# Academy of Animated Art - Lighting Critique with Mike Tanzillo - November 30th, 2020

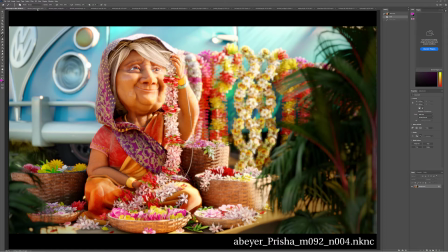Happy Monday, everybody, and welcome to your daily lighting critique. So today we're going to go through all the submissions from the last 4 days.
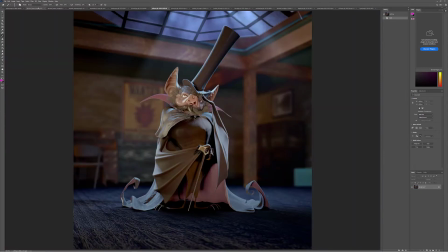I do hope that everyone had a wonderful Thanksgiving, everyone that's celebrating that. I hope you guys still have some leftovers and you've got lots to eat this week.
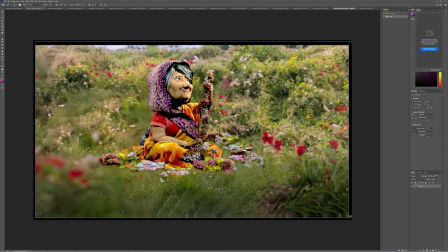So let's go ahead and go through them alphabetically. Also, today is the last day for your Prisha submissions.
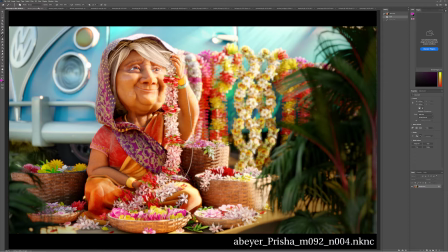So make sure you guys get those posted to the Lighting Challenge Final Submission channel. Yeah, the Lighting Challenge Final Submission channel. Challenge channel. Yeah, there we go. Anyway, so let me go through these, and then we'll see for the ones that are for Prisha.
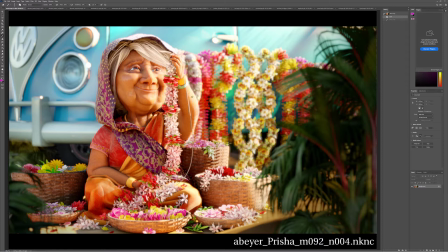I'll keep them to any like last minute notes that you can do, either in the comp or that would hopefully be like a quick tweak, and wouldn't require too much.
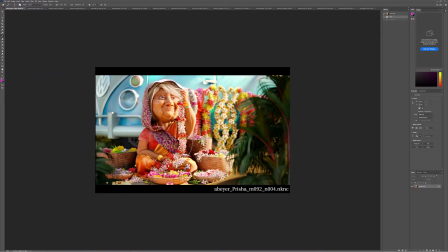So starting off with Aaron. Overall, I think you've got it. I think you've got it in a really good place. I think it's looking really good. The only thing that I would change is right over here. There's a couple of super saturated green little leaves there. But other than that, I think it's in a really good spot.
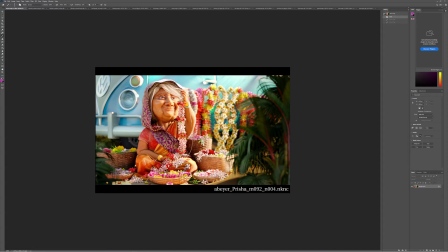I know we talked about rendering this at a higher resolution if that's still an issue. But if you can, that would be great. Just because it's a still and it always just looks better at bigger resolutions if you can.
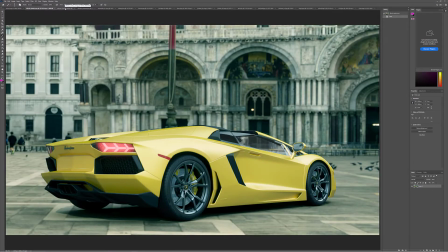If not, no worries at all. All right, Alfredo, we've got your Lamborghini along with a really nice reference.
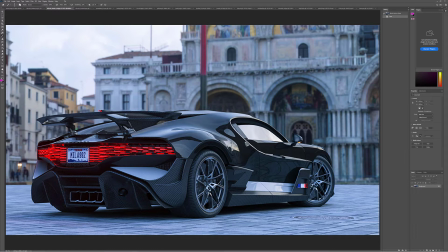So whenever you're working with, which by the way, I think this reference is CG. Yeah, it's totally CG. So whenever you're working with a car company, there are a couple of things that they,
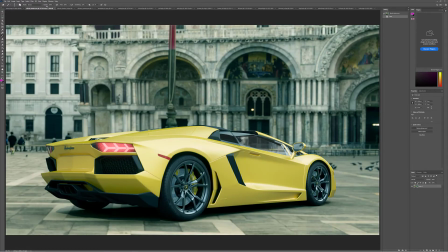and I haven't done it much, but the times that I've had, there's a couple things that they really care about. Number one is that the car is accurately represented. And number two is you have to absolutely make sure that the color is right.
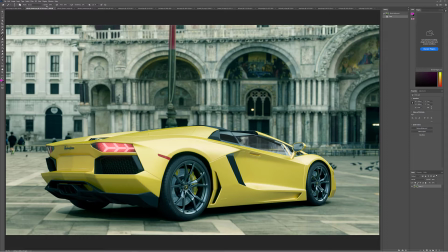Now, looking at this through my screen, I think that the yellow on your car is a little bit on the green side. Like if I want to just shift this a little bit more away from green and into
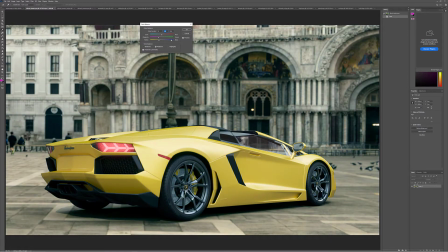magenta, I think this is because they end up, like sports cars end up being more of like a pure kind of like saturated yellow color. And let's see if you can see the difference there.
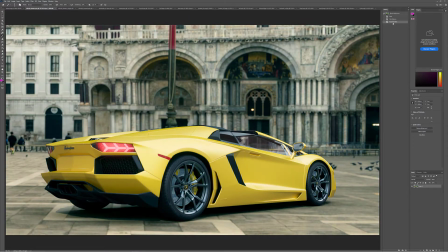And so you want to always make sure, more so even than a character, you really want them to fall into their hero color. So that's step one. Step two with this one that I would look into, and again, this reference provided really good examples of this, is like look at the reflection.
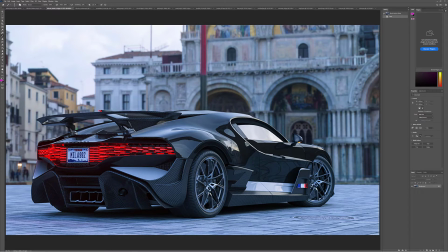The reflections really do play up the curves and really emphasize the shape and aerodynamics of the car.
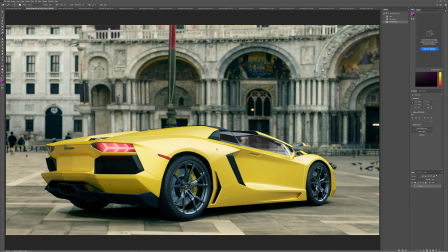Where this one kind of feels a little bit flat, it would be nice if there was a little bit like tighter, more
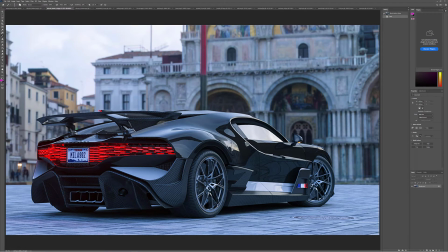like tighter reflections that are able to pick up that curvature just a little bit more. And then you can also pick up a little bit of sky in the top too.
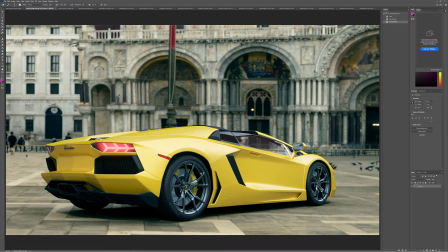It's very different because your color is much lighter in value than the darker one,
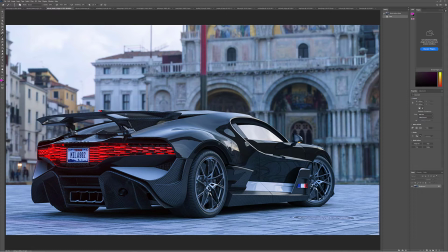and the darker one will pick up more reflection, but you still want to pick up that shaping a little bit. And then the third big one for yours is these taillights.
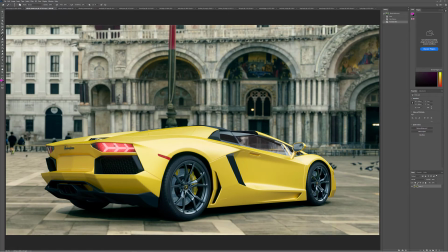Is that this doesn't fully look like the light is being sourced from what's underneath here.
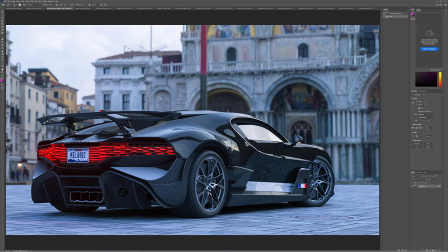Like these need to go more kind of a pure white color, and then a little bit more like saturated red, like in this tone. And then you need to kind of feel it on the surrounding
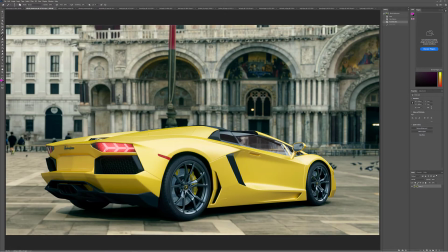panels and reflective parts of the car a little bit, because this just feels like there's just kind of like a red haze over top of it and super noisy. But it should feel like it's light coming from LEDs from inside of there.